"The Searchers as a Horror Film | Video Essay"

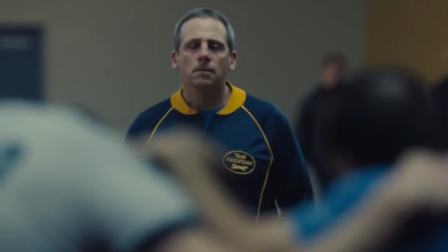For some perspective, it's like comedic actors taking serious roles, like Steve Carell as John DuPont in Foxcatcher for example.
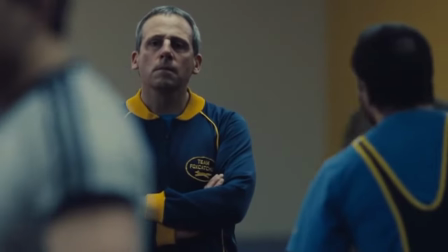While highlighting the actor's talent, an unexpected role, like Ethan or DuPont,
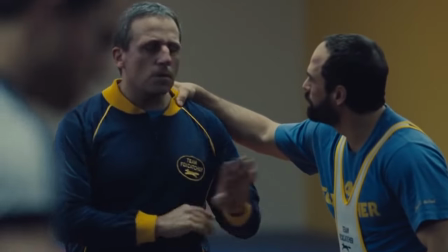for normally pigeonholed actors, like Wayne and Carell, adds to the disorientation and general uneasiness of the film.
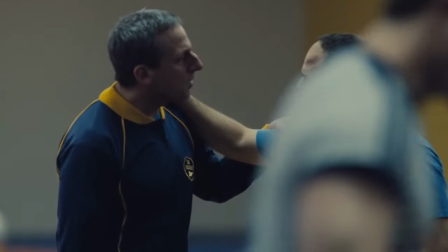For example, Karel's portrayal of Japont is quite chilling.
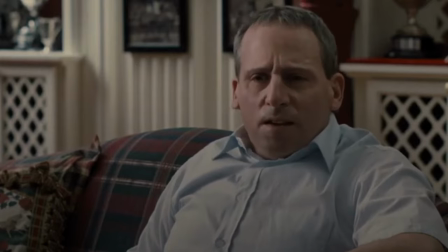The viewer can't help but see Karel differently while watching Foxcatcher and even afterwards.
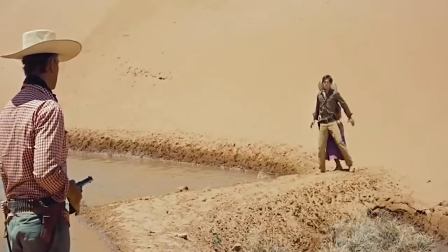It is no different with Wayne and his portrayal of Ethan. It was an affecting decision to make Ethan such a dark character,
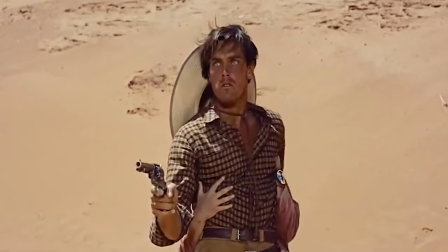played by a usually charming John Wayne, that ultimately made people pay attention to and remember the film.
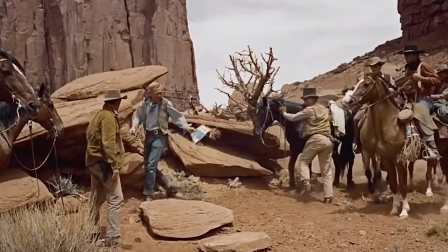Ethan's thirst for revenge adds to the horrific atmosphere. it's his hatred that
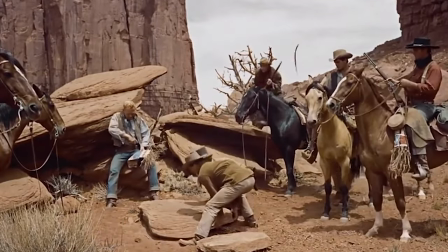separates him from every other character in the film Ford depicts this visually
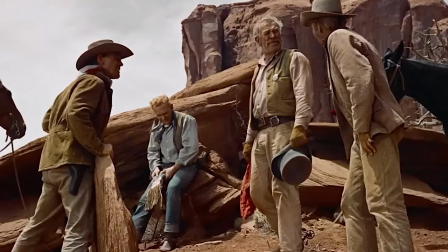by hardly ever showing Ethan in the same shot as the others but also through
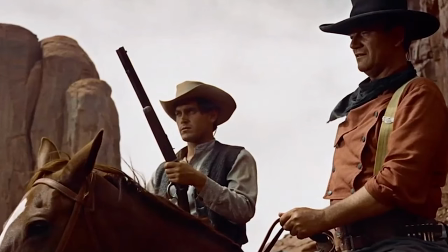his abrasive dialogue and actions for example the scene where Ethan and the rest
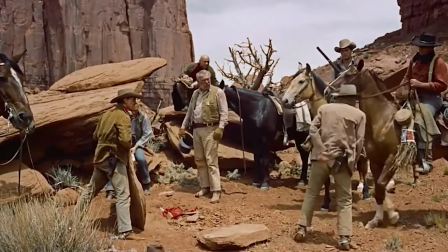of the search party ride up to the two men who had discovered the body of a Comanche under a rock while others start to break
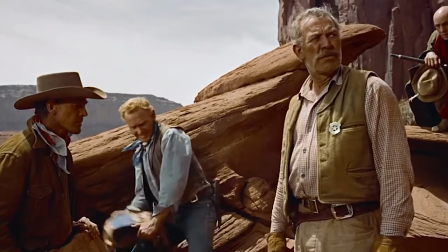down he sits calmly on his horse even demeans Nesby for showing weakness and then matter-of-factly asks.
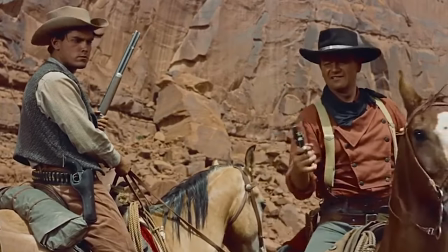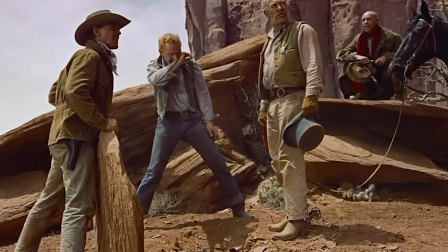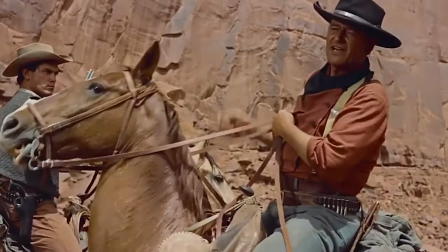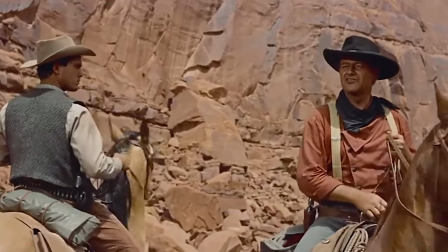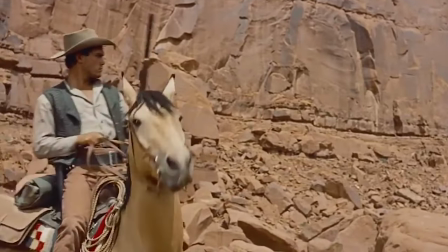Here, with brilliant character development,
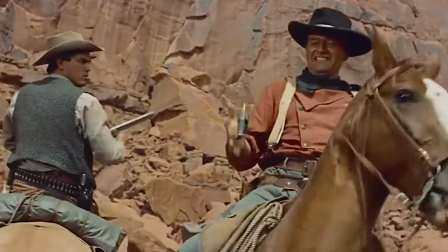the audience learns that Ethan actually knows about the people he hates so much to the point of making them suffer even in death.
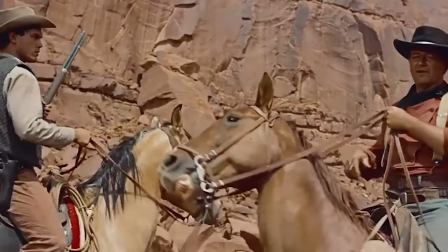His bitter racism has an extinction quality to it and lends a troubling and surprising aspect to a character that is supposed to be the hero.
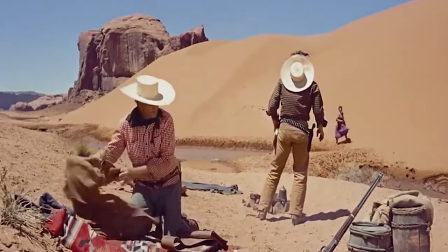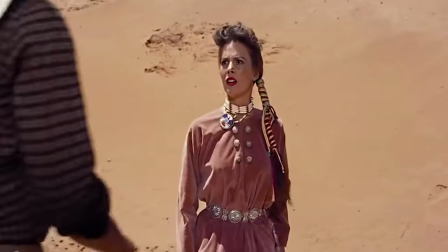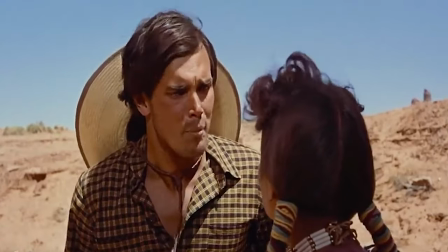Debbie. Debbie, don't you remember? I'm Martin, I'm Martin, your brother. Remember?
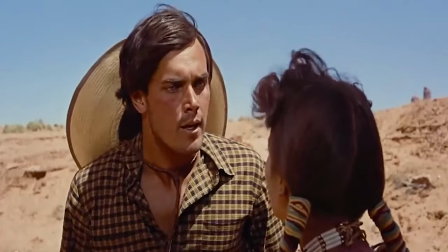The search has definitely flips convention on its head, which is a component to a horror film according to Dalianus.
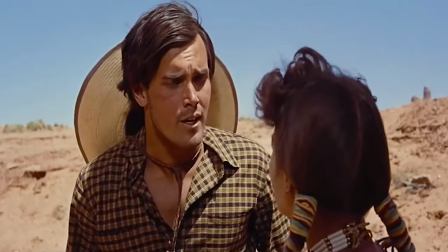The horror genre is about crossing boundaries.
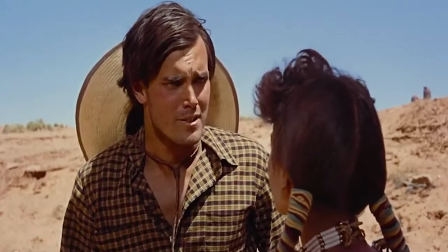The scene when Paulie and Ethan attempt to rescue Debbie the first time provides an unconventional and terrifying twist.
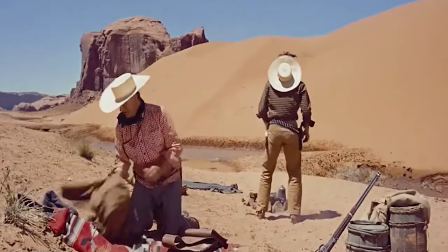Messing with the viewers' perceptions from the start,
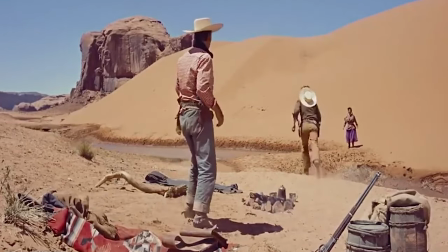what with Debbie running down the dune behind Paulie and Ethan and sweet high strings playing that would normally indicate a positive moment.
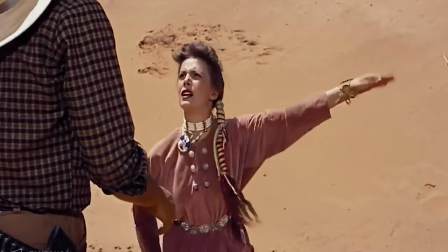We think that this is the scene where they are finally reunited,
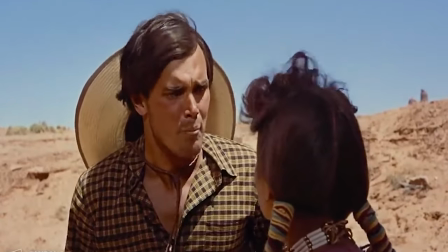yet, it is not the sweet scene that Ford initially sets us up for, When she confronts the two men,
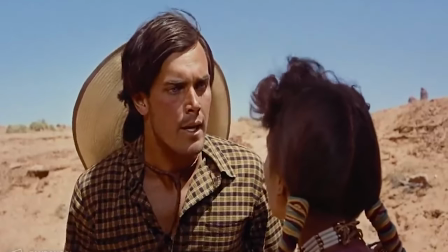Debbie exhibits signs of Stockholm Syndrome saying these are her people now and tries to shoo them away.
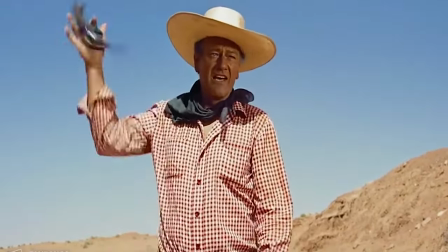This clearly does not settle well with Ethan. Again, shown alone in the frame with an expanse of negative space around him,
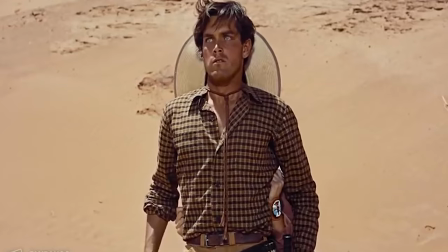he draws his gun making to shoot Debbie who, because she has likened herself to a Comanche, is no longer family to him.
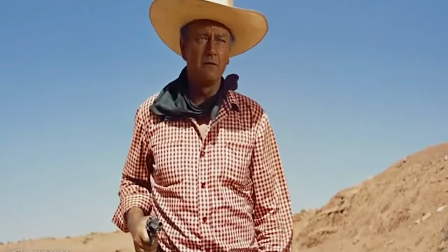They have spent all this time searching for her, but for Ethan,
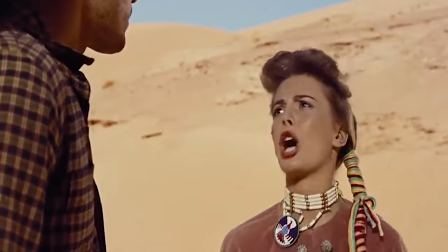a dead Comanche is better than a life even if it's his own niece, his rage blinds him.
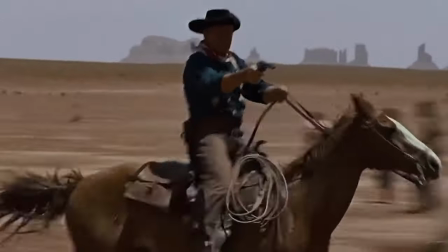It is truly an unsettling twist to think Ethan would ever kill Debbie.
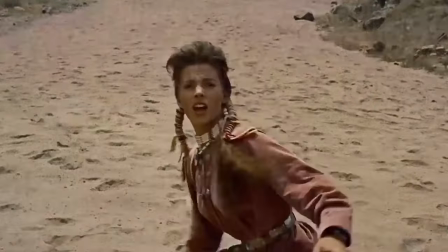Consequently, in the final rescue scene as Ethan chases Debbie down the dune, the viewer isn't sure of what he will do.
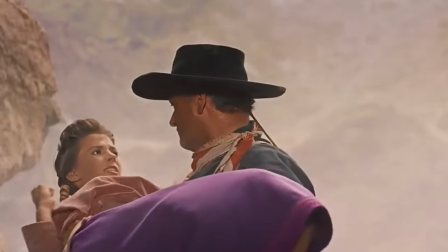We certainly aren't expecting him to cradle her in his arms saying let's go home Debbie.
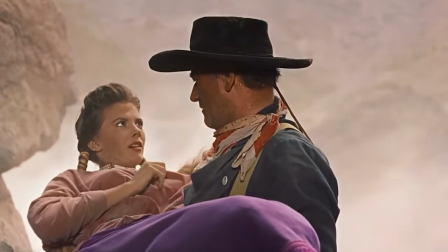After he threatened to kill her a short while ago, at the end, we have a ghost story.
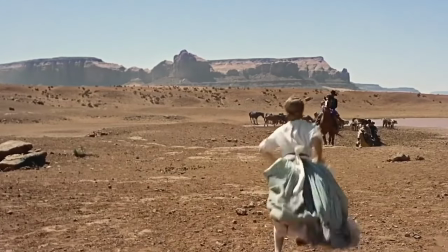The finale of the film turns Ethan into a phantom.
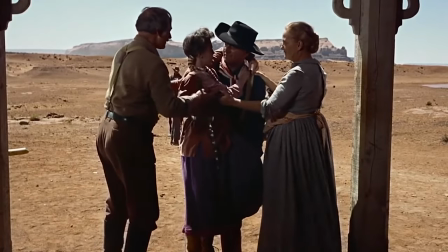Upon delivering Debbie to the Jorgensons, the three walk into the house, camera inside, followed by Paulie and Laurie.